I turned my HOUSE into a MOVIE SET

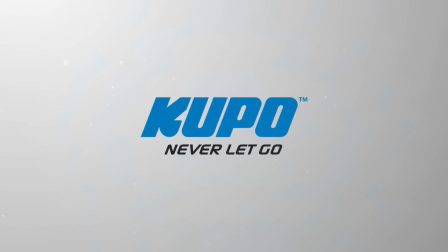This video is brought to you by Cupo Grip. I feel like a DJ.
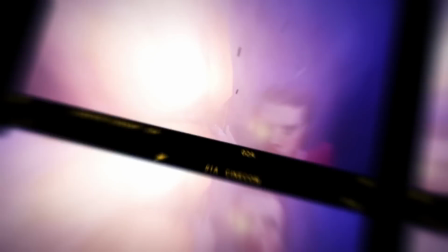Hey folks, Jordy here for cinecam.net and welcome to Creative Tuesday. Cupo Grip has sent us some very interesting gear. They are a manufacturer of all kinds of grip tools, such as clamps, poles, light stands and a ton more. So I thought let's turn my living room into a movie set.
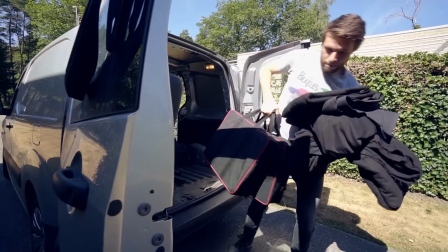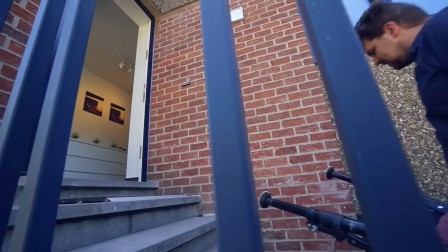We're going to create three short scenes in different genres. We've got horror, action and drama. The horror scene had to play at night, but because the sun was shining pretty hard outside, we had to cover up the windows.
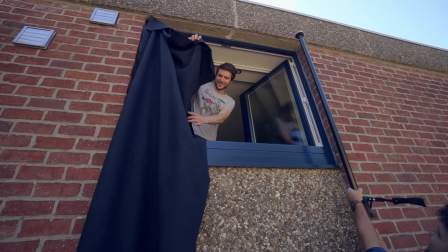Here we could use the cube poles from Cupergrip to clamp a black fabric on the outside of the window.
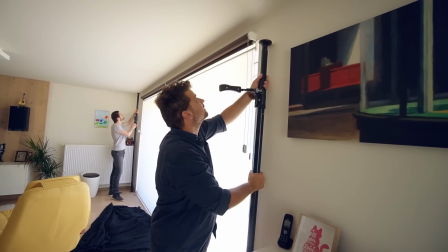If you can't clamp it outside, you can also fix it in place to the ceiling inside. And since we're trying to cover up a 4 meters or 13 foot window, we used a double-convict clamp on top.
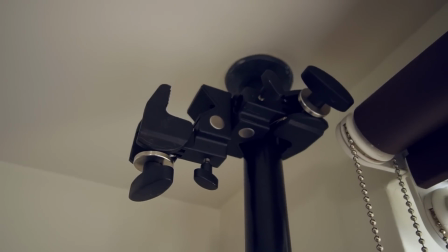We also call these a super clamp, or in this case double super clamps.
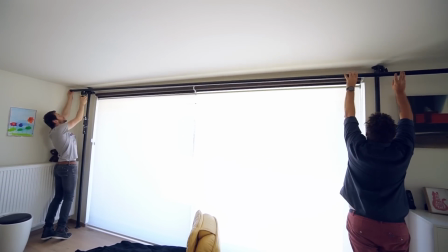And this allowed us to secure an extension cube pole in there, on which we could throw a black fabric and completely darken the living room.
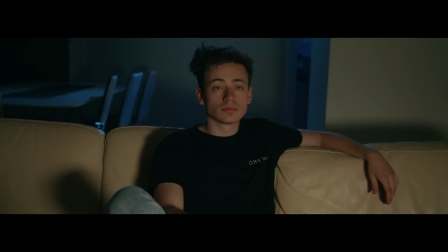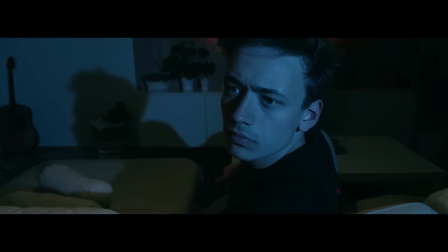And with horror you can make your lighting ugly. With that I mean having low or high angles, deep shadows and of course backlight.
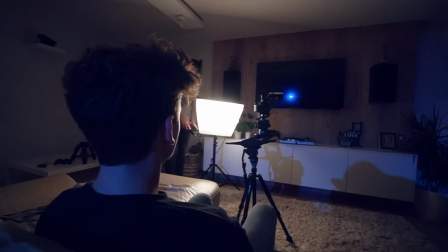We started off with Lorenzo sitting in front of the TV. And to mimic that we had an aperture LED panel with a soft filter.
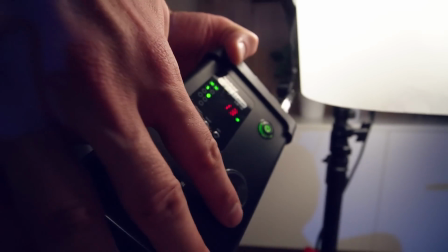With the controller we dialed the brightness of the lights to let it flicker a little bit. The TV itself wouldn't give enough output, which is why we did it like this.
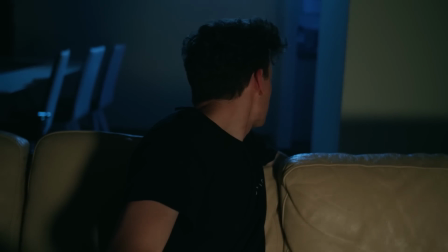And this is done very often in film for series. Then as for the background, we had some blue lighting in there, which represents the moonlight to create a night feeling.
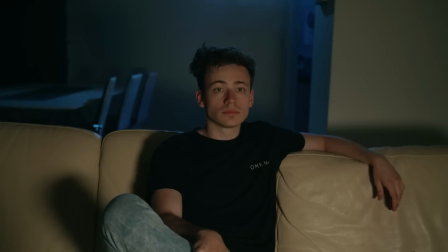We had another aperture panel in the kitchen, which we softened to give a blue fill. But as Yannick pops into the shot, we want to make sure that he's a silhouette to keep it mysterious. And that's why we added an extra backlight to the scene. Since we don't want to have any light stands visible in the shot, we used a Supervisor Clamp from Kupo.
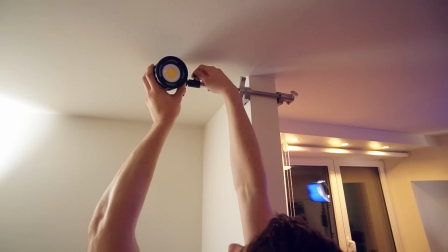You can clamp it anywhere and it comes with a standard adapter socket on which you can attach any light. If you're using something with cables, you can tuck that away over the ceiling.
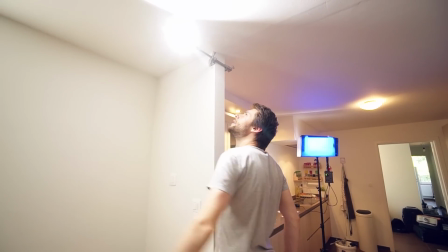We are using a Stellar Pro, which is super small and it runs on internal batteries. And then we took a shot from the other side. We wanna keep the same lighting, so we're going to change it. Makes sense, right?
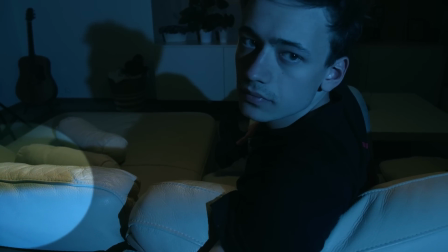Well, since I was casting shadows with the camera coming from the blue backlight, which now was a frontal lighting, we had to move it to the side. We also lowered it to create a hard shadow, typical for horror films. The TV wasn't giving enough light, so that aperture panel had to stay there.
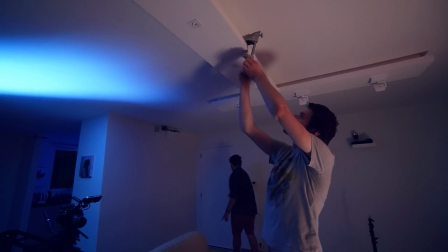Unfortunately, we couldn't place it anywhere without having it in the shot. Luckily, we had the supervisor clamp, so I could attach one to the ceiling.
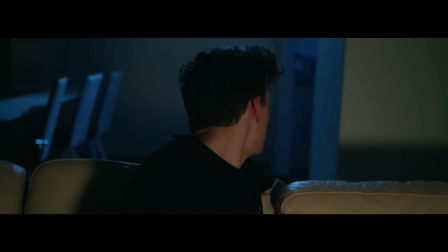Next up we're creating an action scene. Here we went from a typical teal and orange look. For the teal or the blue, again, we set up a moonlight.
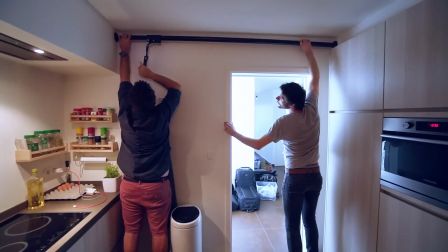To avoid having it in the shot, we clamped a cube hole horizontal between two walls. On there we then attached a blue-coloured light, which acts as a backlight.
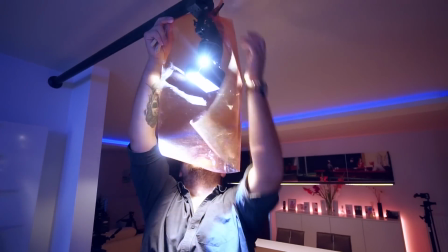We did the same with the tungsten light, which is a light pointed down, and it acts as a ceiling spot.
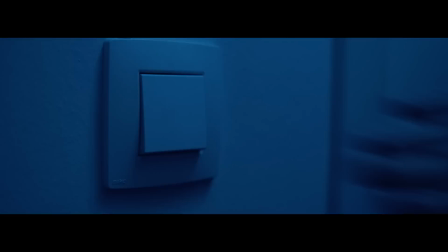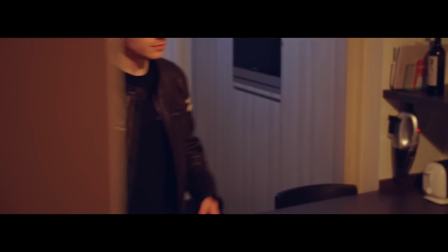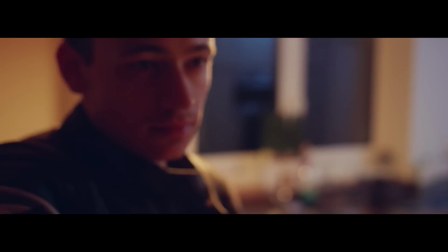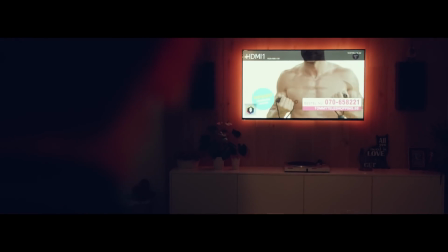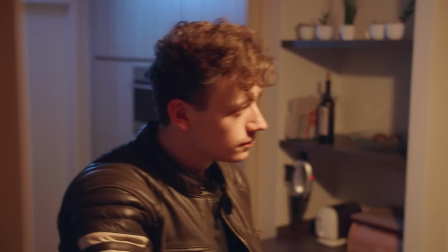The ceiling spot was nice, as it was first acting as an orange fill light, but as Lorenzo passed it, it became a strong backlight, putting him half in the dark. In the editing though, we noticed that we didn't have enough shots of the scene itself. Typical for action films is that you have a fast cutting pace.